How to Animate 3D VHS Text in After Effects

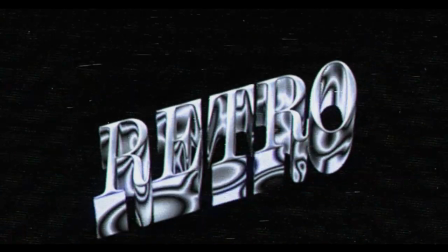In this tutorial we're going to take a look at how to create a vintage 3D VHS title animation in After Effects.
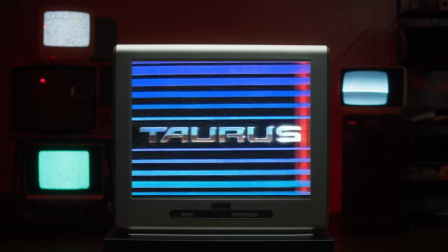If you're a fan of retro aesthetics and you want to induce that sweet feeling of nostalgia then this is the tutorial you've been looking for.
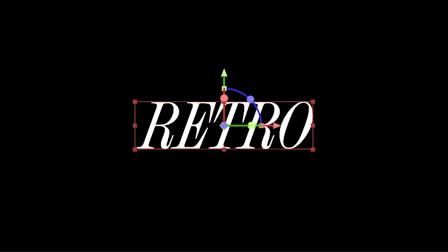With the help of some simple techniques we'll create a realistic VHS look complete with static and scan lines. If you're just starting out with After Effects I recommend setting the video playback speed to 0.5 so you don't miss anything.
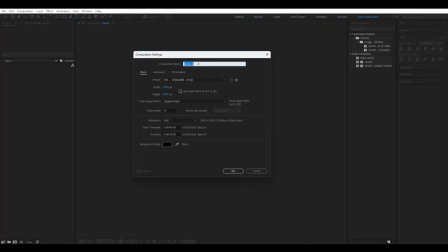Let's jump into it. Start by creating a new composition and name it and set the dimensions to 1920 by 1080p.
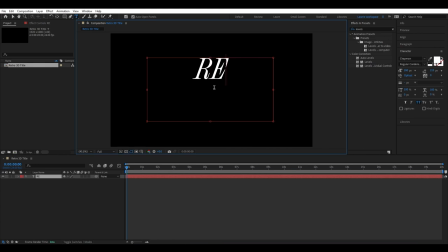Next add a text layer. Choose the Chapman condensed font from the Adobe type kit but feel free to use whichever font you want.
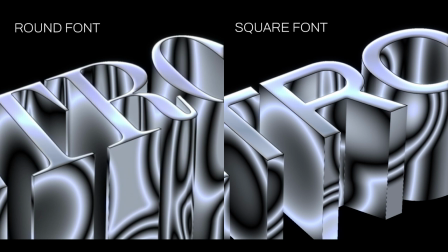A font with curves is perfect for this effect as it will create better shadows on the sides.
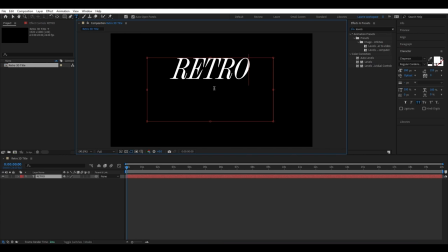The best thing about this VHS effect is that it's completely editable. If you get to the end and you want to come back to change the text it's easy and quick. Select the type layer and center align the anchor point with Ctrl-Alt-Home for Windows or Command-Alt-Home for Mac. Now align it to the center of the composition.
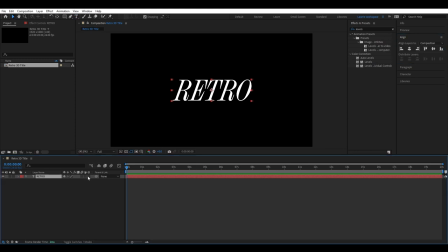Change the text to a 3D layer, simply click the cube icon and make sure to select the Cinema 4D renderer. Now let's make the text 3D. Search for the extrusion effect and change the value to 200.
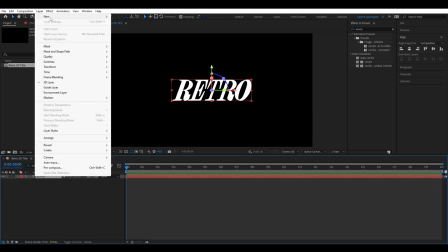Add a new camera and set it to 50mm. meters.
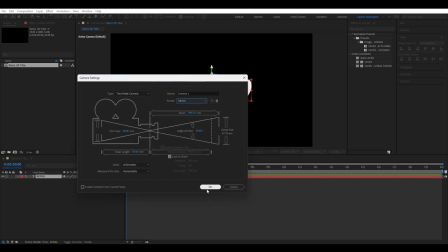Change the camera to an orthographic view for an isometric perspective by double tapping A on the camera layer,
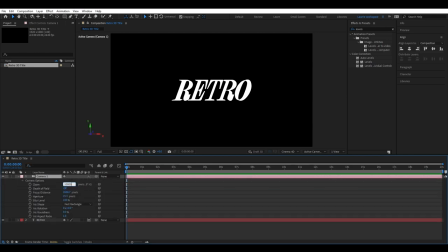changing the zoom to 10,000 and adjusting the Z position to minus 10,000.
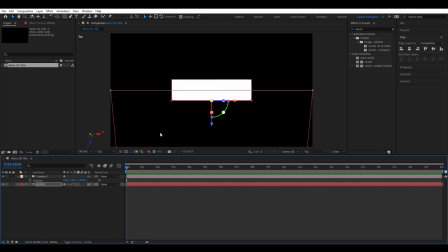Switch to the top view and center the text using keyboard arrows. Use the pan tool by hitting Y to drag the anchor point to the center. Eyeballing it is good enough in this case. And now to add the lighting. Switch back to the active camera.
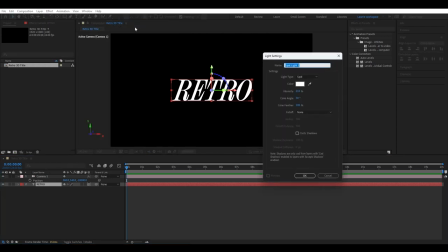Add a new light, make sure it's a spotlight, and we're going to rename it to side light. Here are the light settings but don't take too much notice of these just yet as we'll come back and adjust them later.
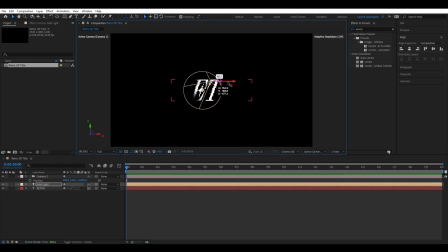Now we want to position it so it faces the right side of the text. You can drag the arrows to move it around. Make sure the selection tool is selected when doing this. Hit V to make sure. Hold the C key to navigate around the text and position the camera side on.
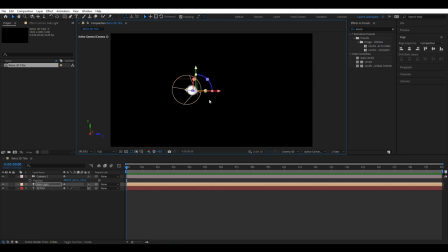Now drag the anchor point to snap to the center of the side. Ensure snapping is enabled in the checkbox above. We want to make sure that the light applies the right number of highlights and shadows so that it's not too overexposed but it's also not too dark. You can do this by editing the settings of the light. Double tap A to bring them out.
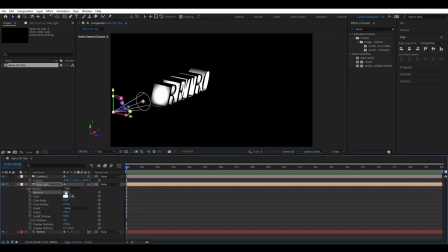Edit the intensity and cone angle values. Now switch to the front view and duplicate the light layer using command D or control D. This second light will be for the right side.
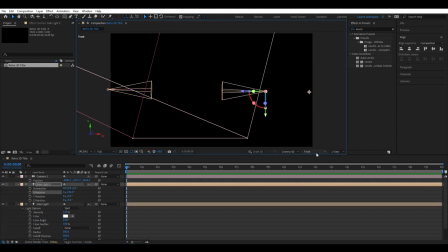Rotate it until it faces the right side. Then before we reposition it, switch back to the active camera view. If you tap C instead of holding it, you can cycle through the 3D space navigation options. Here we're using both the pan and rotate options to view the text from an easier angle.
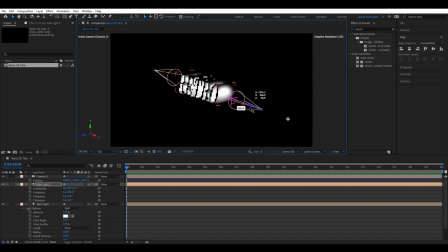Position the light until you are satisfied with how the light is interacting with the text. It doesn't need to be symmetrical to the other light. Now here's something I wish I'd learned earlier as it saves so much time.
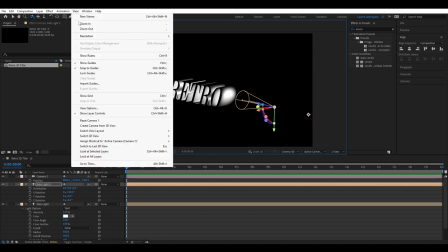You can reset this active camera view by clicking view, reset camera 1.
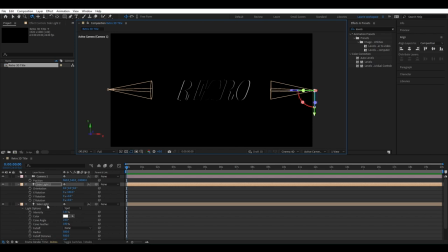Now we want to add lighting to the bottom of the text. Duplicate one of the lights again and reposition it to the bottom.
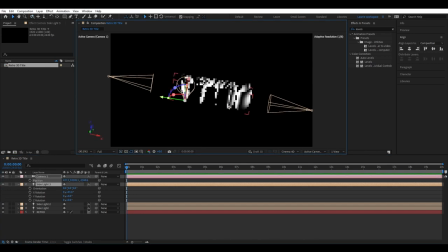Again, I'm holding the C key to navigate around the text. Position the light at the start of your text. Now we're going to duplicate this light multiple times to cover the bottom of the text. First, change the view to front, then duplicate the lights and spread them out.
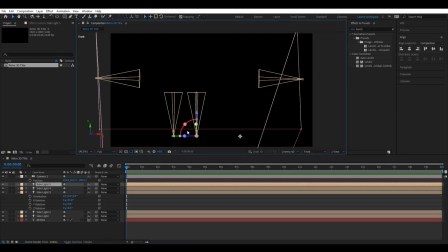Here I'm going to use four lights but you can use however many you want depending on the length of your text or the look you need.
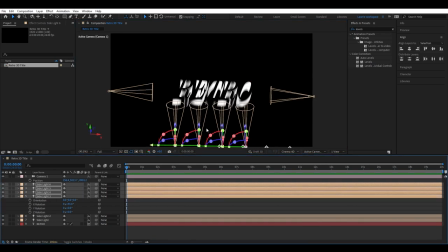Now we want to create some variance in the light. This will make sure that the sides have a nice swirly pattern which isn't rigid and nothing looks repeated.
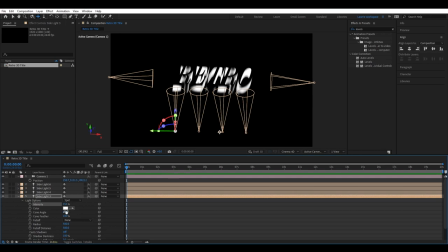Tap double A to change the light settings and play with the position of the light to create variance.
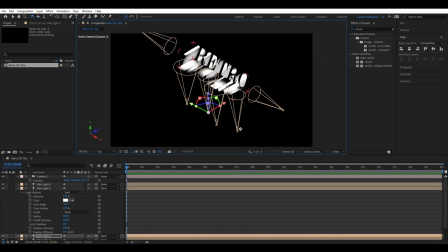I'm just going to go through every light now and make those little changes. Once you're done we're going to add our final light.
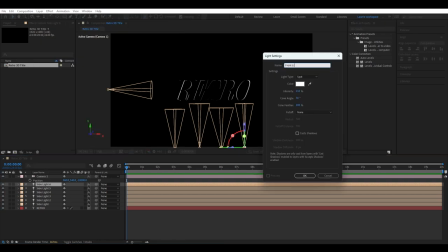Add a new light and change the type to parallel.
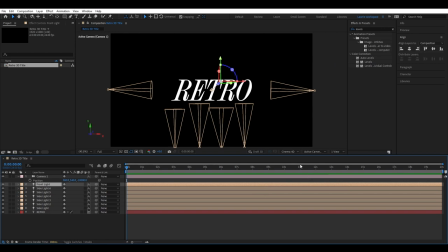We're changing the type of light here as we want to evenly illuminate the front. Here I'm just aligning my new front light to the text. Now we want to parent all the lights to the text so that whenever we move the text the lights move with it.
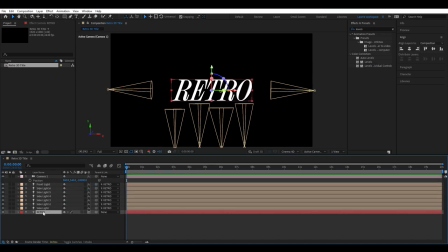To do this select the lights and pick whip them to the text layer. We're pretty much past all the boring setup and now we'll see the effects start to come to life.
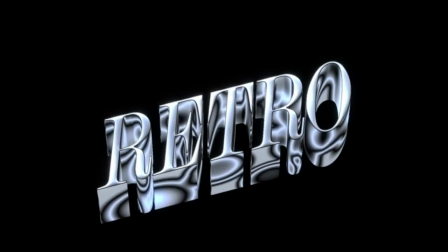We're going to start creating the smooth fly-in movement. Click the text and press the R key.
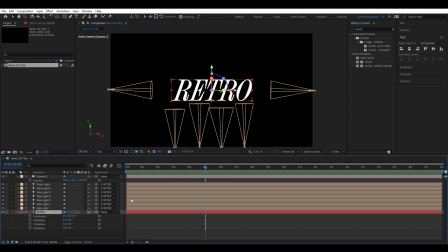Set a keyframe for X rotation and Z rotation at about 5 seconds in. Drag the playhead back to the start. Bring the X rotation to minus 90 and the Z rotation to about minus 55. Hit shift P to bring up the position values. Add another keyframe and drag to 5 seconds in.
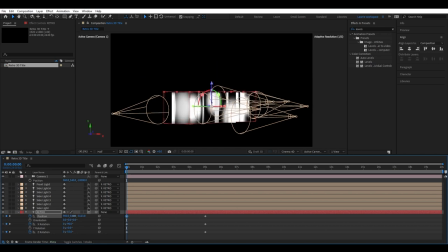Have a play with the Y and Z position until the text disappears just below the camera.
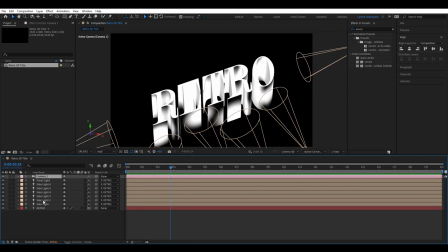It should look something like this. Select all the layers and pre-compose them.
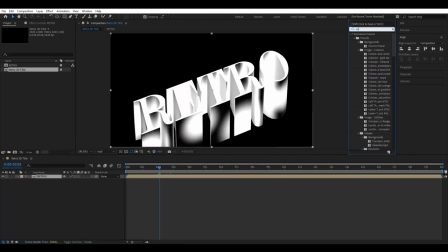Name it to whatever your text says. search for the effect Colorama and add it to the new text composition.
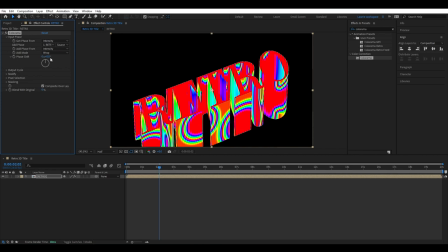Toggle down input phase and change the input to your text composition. I have a pre-made Colorama effect as the Colorama effect can be a nightmare.
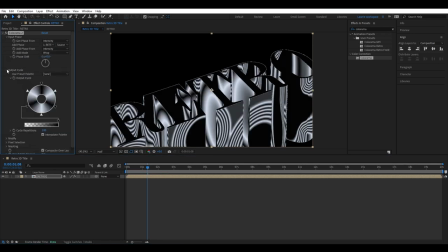Here are the RGB codes so you can replicate it.
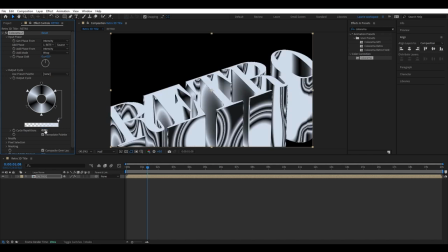You can also change the cycle repetitions to repeat the pattern created by the lights but I like to keep it around one.
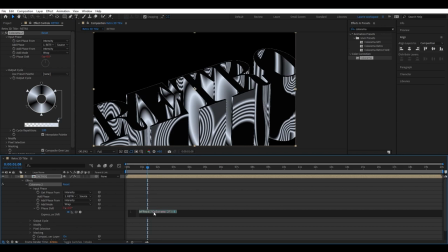Press alt and click on phase shift to add an expression. Add the expression time multiplied by 100.
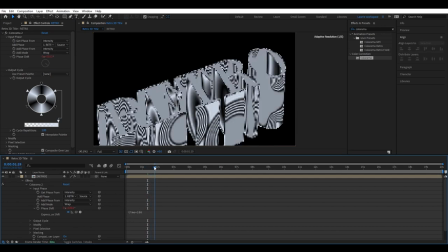This continuously cycles through the colors so we get some movement of the pattern. Now is a good time to save your project.
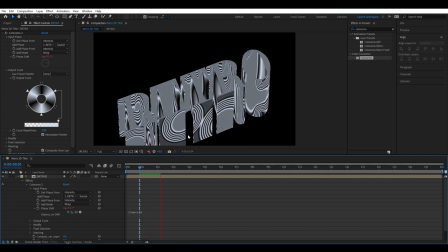I'm just joking make sure you're doing that as we go but now is actually a good time to go back and adjust the lights and refine the pattern.
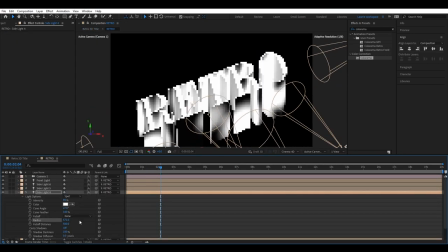So go back into the text comp and just use the same methods as before to refine the lights.
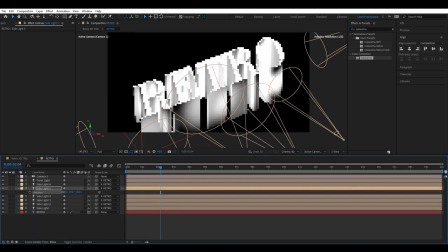Here they seem a bit too bright so I'm mainly going to dim them a bit to create lighting that's less harsh.
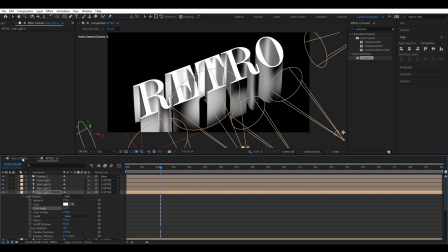We want a nice balance of gray, dark and light areas. Now I'm just going to go back to the main composition and there you go it's looking much better.
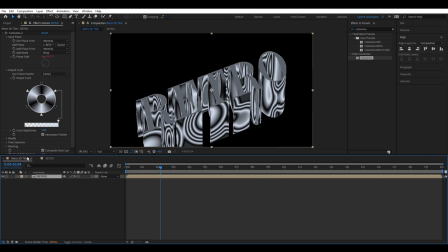Next we need to add a front to the text so that it's not affected by the colorama effect. We want the front face to be white instead of this dull gray. To do this duplicate the text comp, right click and reveal layer source in the project. Duplicate it with command or control D and rename both compositions accordingly.
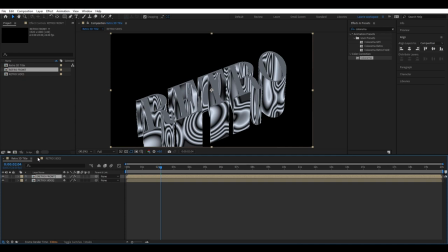Hold alt and drag the front comp to replace the duplicated comp in the timeline.
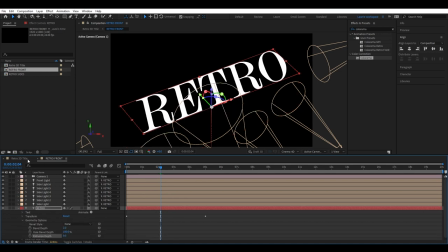Double click into the front comp and remove the extrusion from the text. Go back to the previous comp and remove the color armor only from the front composition.
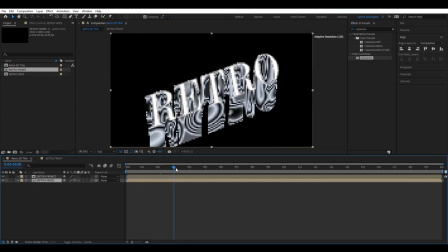Now it exists on its own layer. This next step is a small detail but it has a massive impact on the final result.
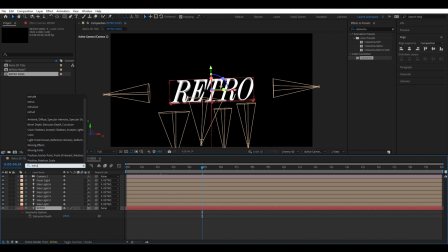We are going to keyframe the extrusion on the sides to make the logo resolve once it moves into its end position.
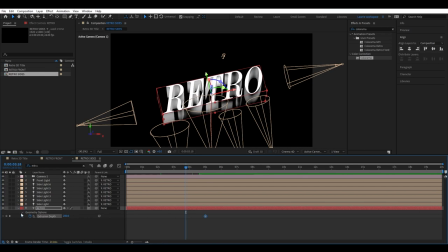Basically as the text moves to its final position the text is going to go from three-dimensional to two-dimensional.
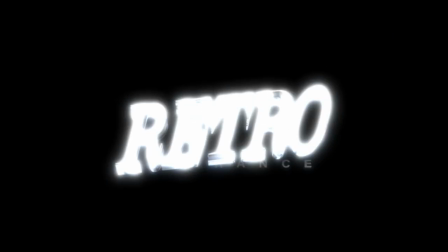If you look closely you can see the subtle movement of the sides as it collapses in on itself. Highlight the keyframes and press F9 to easy ease them.
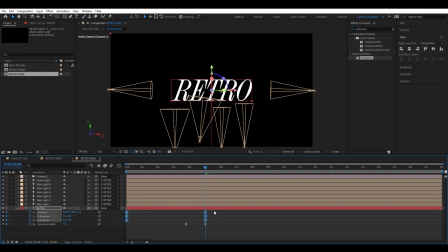Press U and align with all the keyframes we made earlier. Make sure to easy ease them all as well. Now the front and the side text will be misaligned so we have to go back into the front comp and make sure to easy ease the transform keyframes in here too.
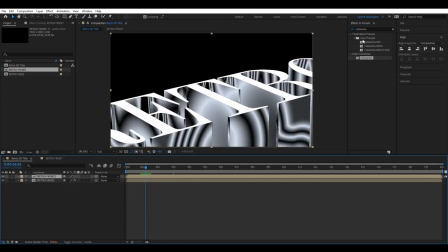Now it's time to add some effects to the front face of the text. Add a gradient ramp followed by a colorama effect.
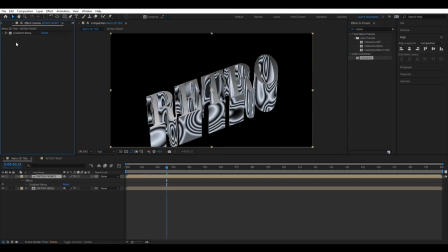I also have a pre-made colorama for this too and you can download that in the description.
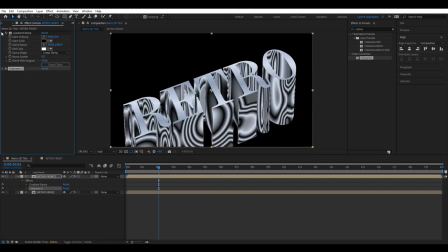Now we want to add keyframes to the start and the end of the gradient ramp effect at about two seconds in.
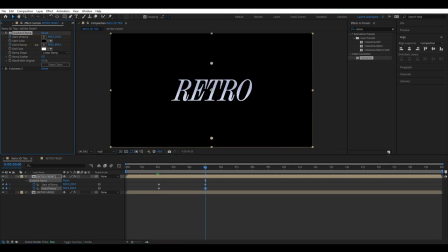Go to five seconds in and move these points closer to the logo. Select all the key frames and easy ease with f9.
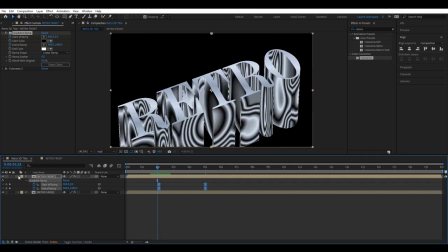Once you've done that, right-click on the front comp, Go to layer styles and add a stroke.
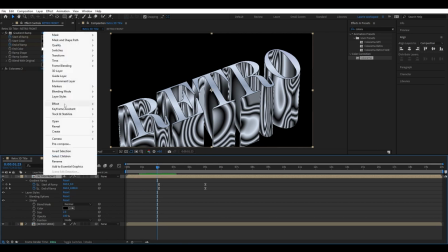Make it black, size 2 and inside aligned. Now add a bevel and emboss with a depth of 60% and a size of 18.
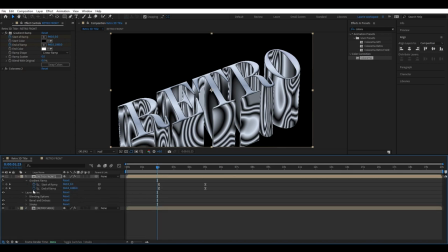The last effect will be an inner glow. Set the colour to white, opacity to 60%, choke and size to 20 and range to 40. Now to add the secondary type.